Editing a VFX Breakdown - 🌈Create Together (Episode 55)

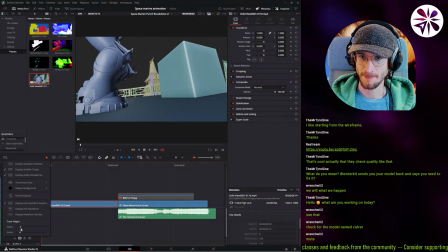Let me extend this a little bit so we can actually see. And usually I like to use thumbnail view.
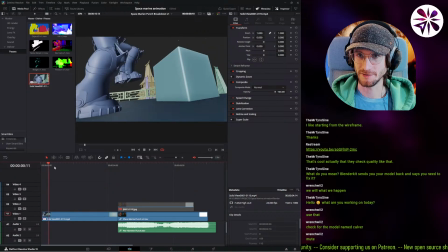It takes less time to calculate those images. Okay, so we have this first, and then
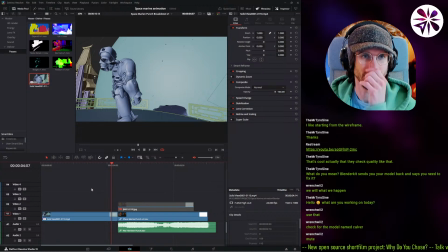I want to maybe have like a little glitch out or something.
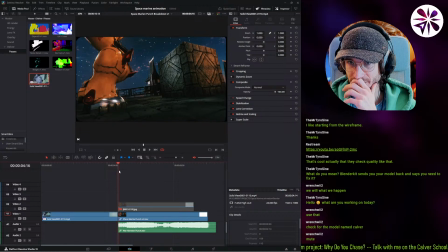I want to have like a cool transition into the final render then. Ooh, how about we do like a
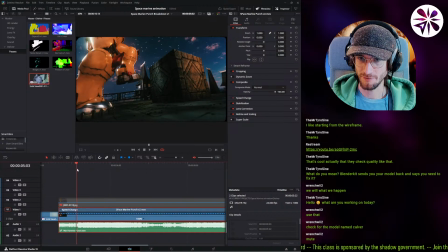slow speed ramp to like kind of like extend the beginning so people can get accustomed to it for a little bit longer. Damn. For some reason it's always hard to wrap that left edge. Okay, here we go.
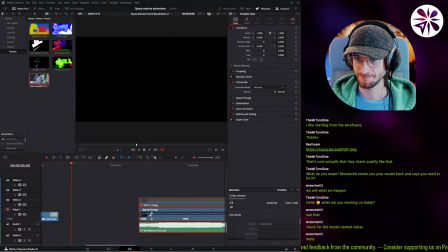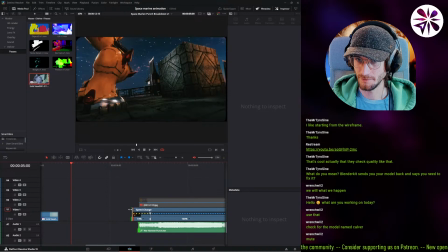Nope. This, yeah. Okay. Let's do the optical flow here. Enhanced better.
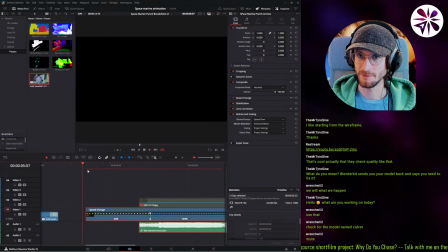Let's see how well that works.
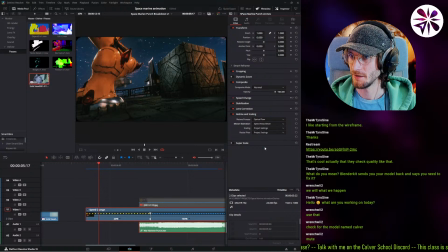Okay, not perfect. Let's see if we can use speed warp better, the best version. Oh, this is actually so good. Oh, and also super smooth. Nice, very cool. I think I'm gonna start this a little later.
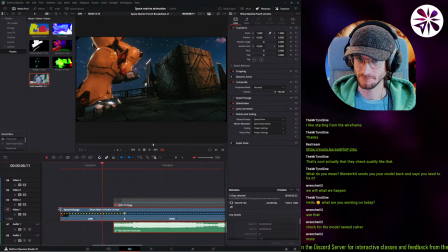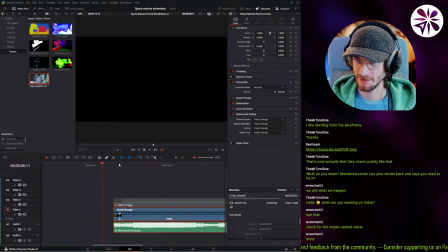Oops. I want to have a little less of this, just like a few frames.
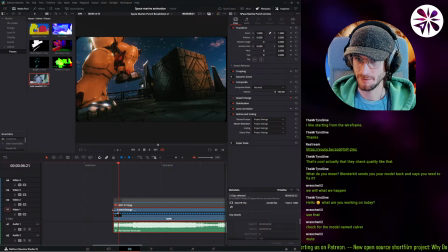This. Let's enable this optical flow again. Better warp.
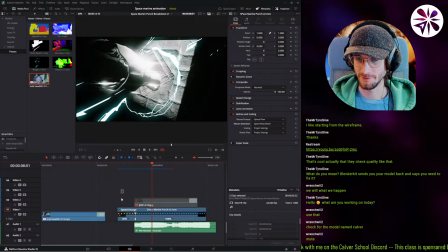Yeah, I just want some time in the beginning to be able to transition into the final shot.
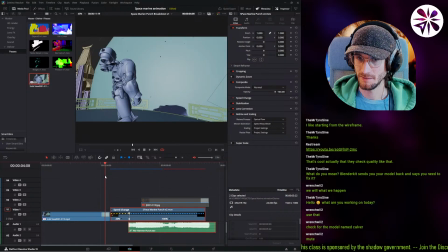So we can have like a glitch transition maybe. And also this one, I want that to be like a little bit more extra time at the end.
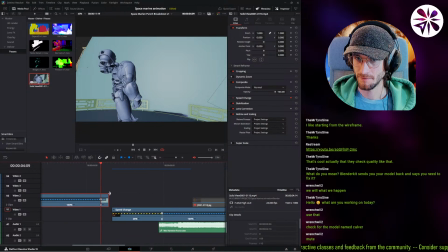So going to do the same here. Let's see how good speed warp is with this shot. Yeah, not terrible. Not terrible. Oh, that's actually pretty cool how it's like getting sucked up.
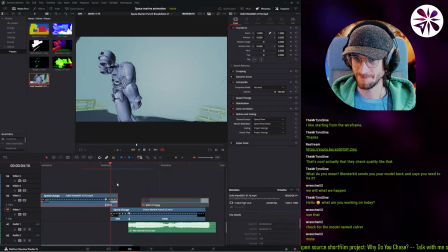And this over here. Change the transition point.
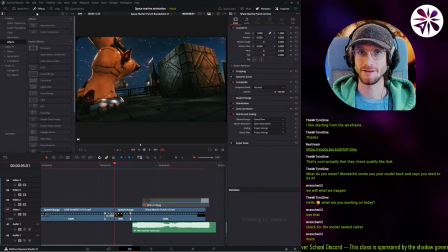Then let's see if we can have a nice glitch transition between these two. Mr. Tyro says he likes starting from the wireframe. Oh, I actually don't have a wireframe render.
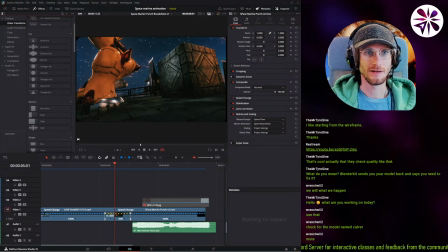Would that be worth it? Let's actually see how a wireframe render would look like.
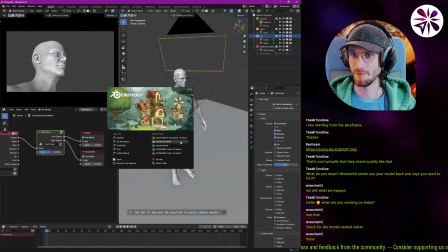But I don't know if wireframe makes so much sense for me here because I didn't create any of the models, so showing off the wireframe doesn't really show anything that I did.
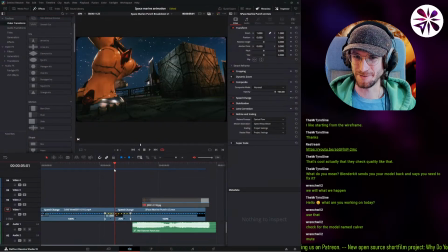But let's just see how the wireframe would look like. Glitch transition here. Let's see.
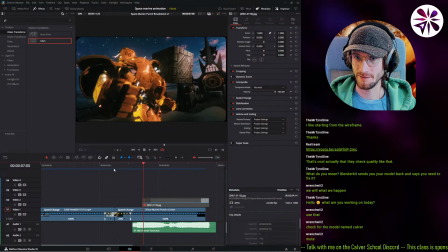Oh, that's kind of cool.